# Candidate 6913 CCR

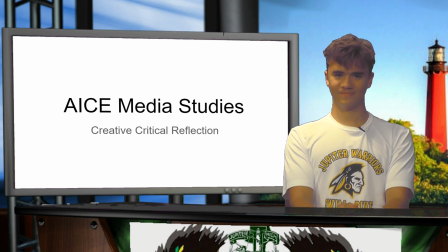(0:00)
My name is Wallace Woodard, and this is my critical reflection for my film opening. The film is a slasher following a young boy named Nick being hunted by a haunted stapler.
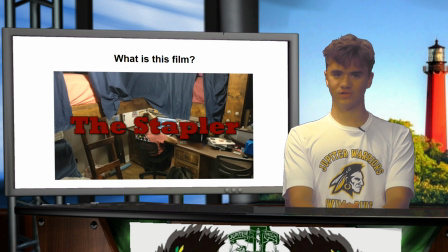(0:09)
The opener leaves many questions unanswered, such as what is going to happen to Nick and how is the stapler haunted?
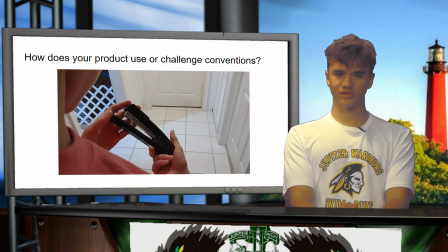(0:16)
In this picture, I implemented a close-up to display the symbol in Nick's hands, which is the stapler. This over-the-shoulder shot shows how Nick was originally engaged in the computer, but now he is more interested in the new item, the stapler.
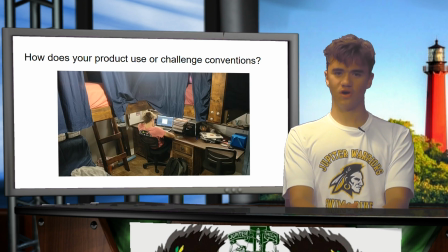(0:33)
An establishing shot appears at the start to let the audience know where they are. It sets the stage for what's to come in the scene.
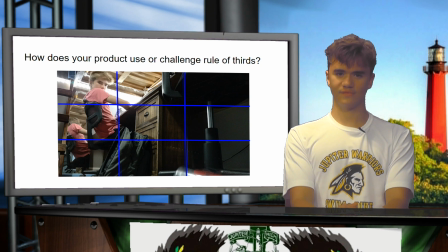(0:41)
In this picture, Nick is located in the upper left square with a cup in the bottom right, spacing them out. This increases the size of the picture and the audience is more drawn to more objects than just Nick.
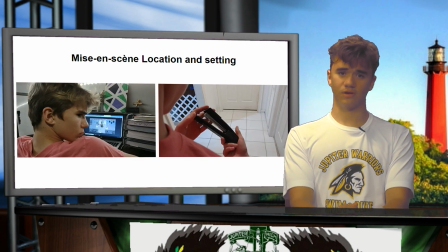(0:54)
The theme of the opener is dark and serious, hence the slasher genre. Based on the location of Nick, the audience can infer that he is helpless and innocent. From looking at the props, the audience can infer that this is just a regular kid's bedroom. This is a good place to start a slasher since it is most start off innocent.
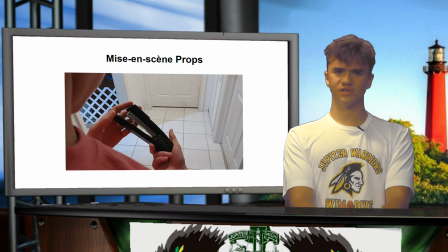(1:13)
The props reveal he's just an innocent kid who has a bigger purpose in the future of the film. The stapler has significant connotations because it is the antagonist. The stapler is a clear sign of the genre, and then this is a slasher movie.
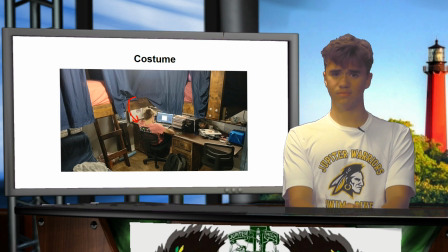(1:28)
Due to Nick's regular clothing, Nick wins the young-aged audience and makes them feel more associated with him and can imagine themselves in his shoes. Dressing in a lazy outfit is fitting for Nick's character, who starts as an inconsiderate kid, and as the plot moves forward, his character begins to grow, as with his clothing.
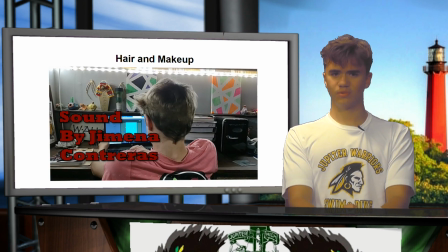(1:47)
I used naturalist hair and makeup to create a realistic effect, but Slater did style his hair. It took about 30 seconds to get ready. I didn't want him to look as pretty as possible because no one should normally look good in private.
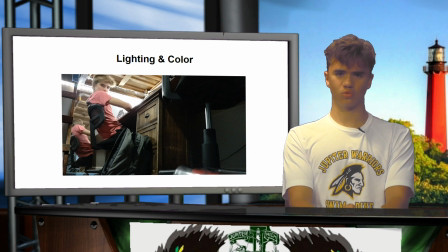(2:01)
The room is seen darker and more gloomy than the normal room setting. The color gives the character an unemotional mood.
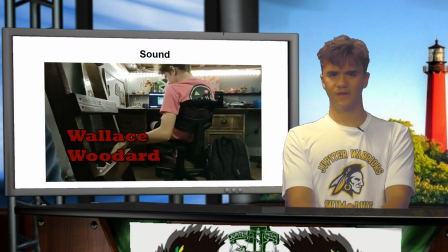(2:08)
It also adds suspense and feeds into the genre characteristics. Since my genre of the film is a slasher, I need an intense, spooky score. Using YouTube sound, I picked out Devil's Organ, which had the intense tone I needed and was a powerful non-diegetic sound.
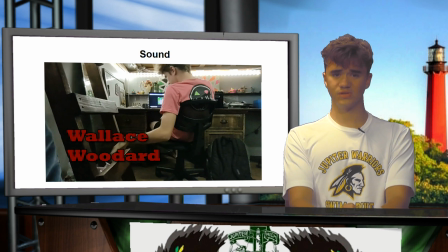(2:24)
I also captured standard diegetic sounds, such as the AC, clicking of the keyboard, and sighing. I had my actor do things that also captured sound, such as throwing trash away and a cup dropping. For the sake of the product listeners, I kept the pitch below a 12 on Premiere Pro.
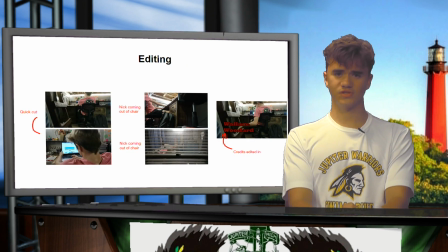(2:41)
I used a lot of transitions in my film, cuts to keep the pace going at a speed that the audience is able to understand the film. They were easy to add since all they require is snapping the shots together. I also use action matches, an improvement compared to the regular cut, usually when a character is walking and then cut to a different angle of the same action.
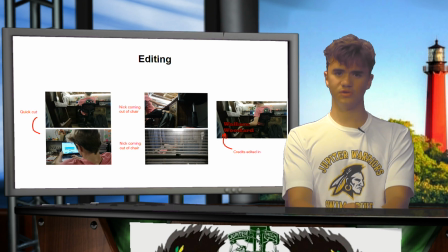(3:01)
After the slow fade, I plan on using a fade in to bring in the protagonist.
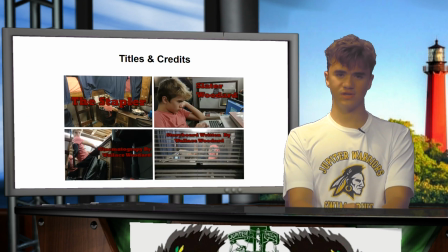(3:06)
I edited the title and altered the credits into the beginning of the film instead of the end, using the editor. I decided that if I use another layer of the title, I can make it seem like the letters bleed out. I also gave the letters a shadow so they can stand out from the screen.
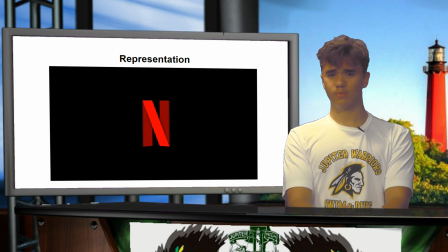(3:23)
My film opening is representative of young, straight white boys. In this day and age, they are receiving less and less screen time. My film includes the regular heterosexual white boy, exactly who you'd expect from a movie filmed years ago.
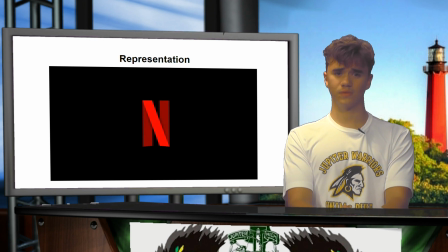(3:37)
One of Nick's friends, introduced later in the film, is a homosexual. My product engages with audiences via demographics.
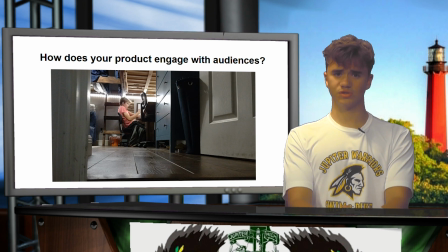(3:45)
My audience is normal teenagers looking for a suspenseful film to watch with friends. Via psychographics, my audience fits best into the fun antics category for aspirational, fun-seeking, active young people, which originally was my goal for my demographic.
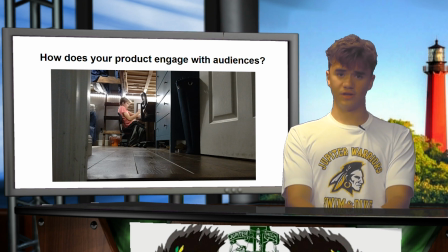(4:01)
My opener does not include an enigma code, nor sentimental culture.
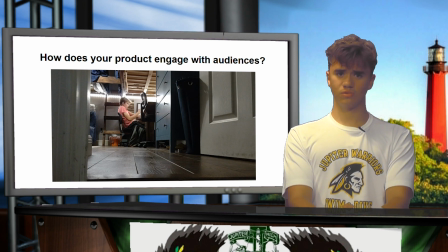(4:06)
However, the audience will come to see that the symbol of the stapler is evil, which is a symbolic code. As most movies have, plot points from previous events will get reintroduced to affect the characters.
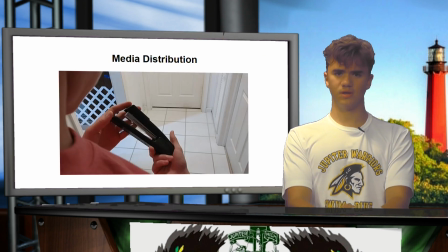(4:16)
When my film reaches the media, I have many plans for marketing. Besides the advertisements, I will use synergy and make little stapler plushies for the children or ask for collectibles. When my movie leaves the theaters, my audience will like to try to watch it anytime.
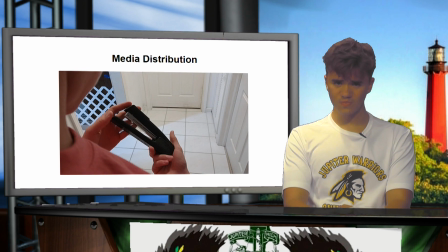(4:33)
I will consider allowing Netflix to show my movie to their audience. Over the course of this year, I have learned how to create storyboards and scripts.
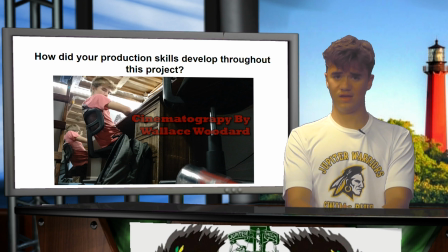(4:41)
I have also learned many new multiple camera shots in angles, like a cowboy, over the shoulder, and handheld shots. I have also gained some transferable skills which I can use to direct and lead in my future job.
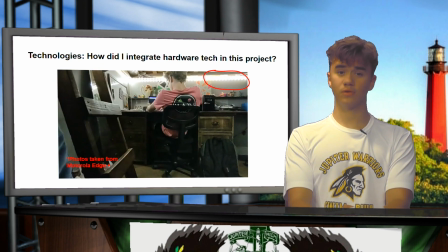(4:55)
During pre-production, I used my bedroom lighting so the audience could see could continue to see Nick. I didn't feel like I needed to change the background because it matched my setting I wanted.
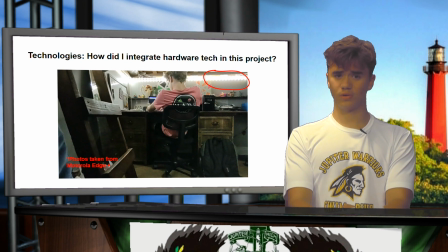(5:08)
The camera movement in the beginning of my opener was just handheld because I didn't have an expensive dolly or crane. Beforehand, I practiced my angles with my cell phone and had a view of what they should look like in my storyboard.
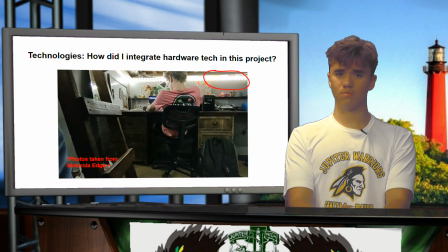(5:21)
Through production, I left the lighting the same and I didn't add anything. I used my Motorola Edge Plus for filming, which had very nice quality despite common stereotypes. My post-production, I made good use of my computer, which was able to hold the memory and all the data from my video, a good example of converged technology.
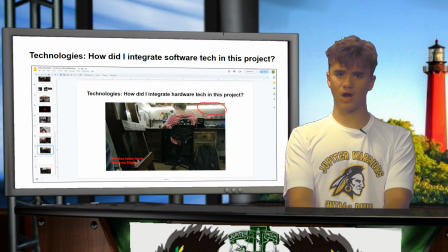(5:38)
Before filming, I wrote my script and assignments on a Google Doc, which was a useful tool for storing my information, including my storyboard and music. Google Slides helped me begin my creative reflection, and I'm working on the very same slides. In production, I used Google Docs to keep track of the shots I've taken and which I still need to take.
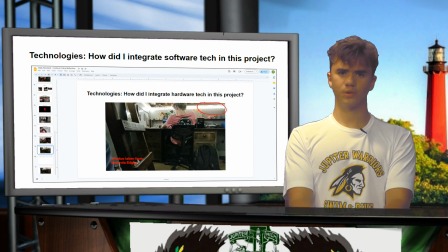(5:54)
I tried out Google Sheets, but I preferred Google Docs. Post-production, I was able to use Adobe Premiere Pro, which was the most helpful tool in my editing process. I snapped all my clips together to form my opener, while also creating transitions and layering text on top of the videos.
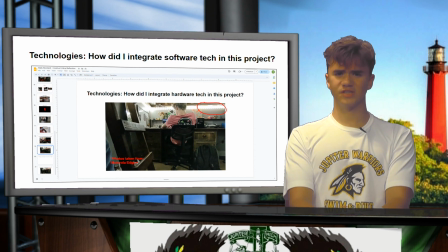(6:11)
I added sound effects and video effects. Since my music was wonderful to begin with, I didn't change it because there was no need to.
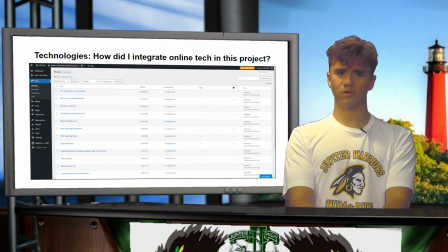(6:19)
My pre-production consisted of researching my genre and watching tutorials on how to make movie openers and master conventions. I had guidance through many YouTubers and search engines. The online resources I used in production are merely tips that were helpful to know when filming with a cell phone. I also communicated with my teacher via Google Classroom for feedback.
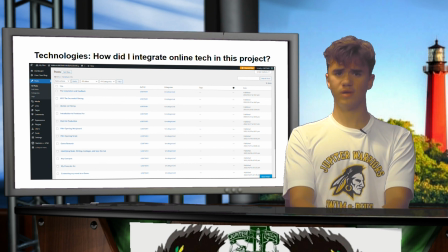(6:39)
Post-production, I used a blog website to record and plan my process throughout my movie-making journey, taking notes of advantages and disadvantages and responding to feedback. Feedback from Google Docs allowed me to realize what I needed to fix, so I did just that.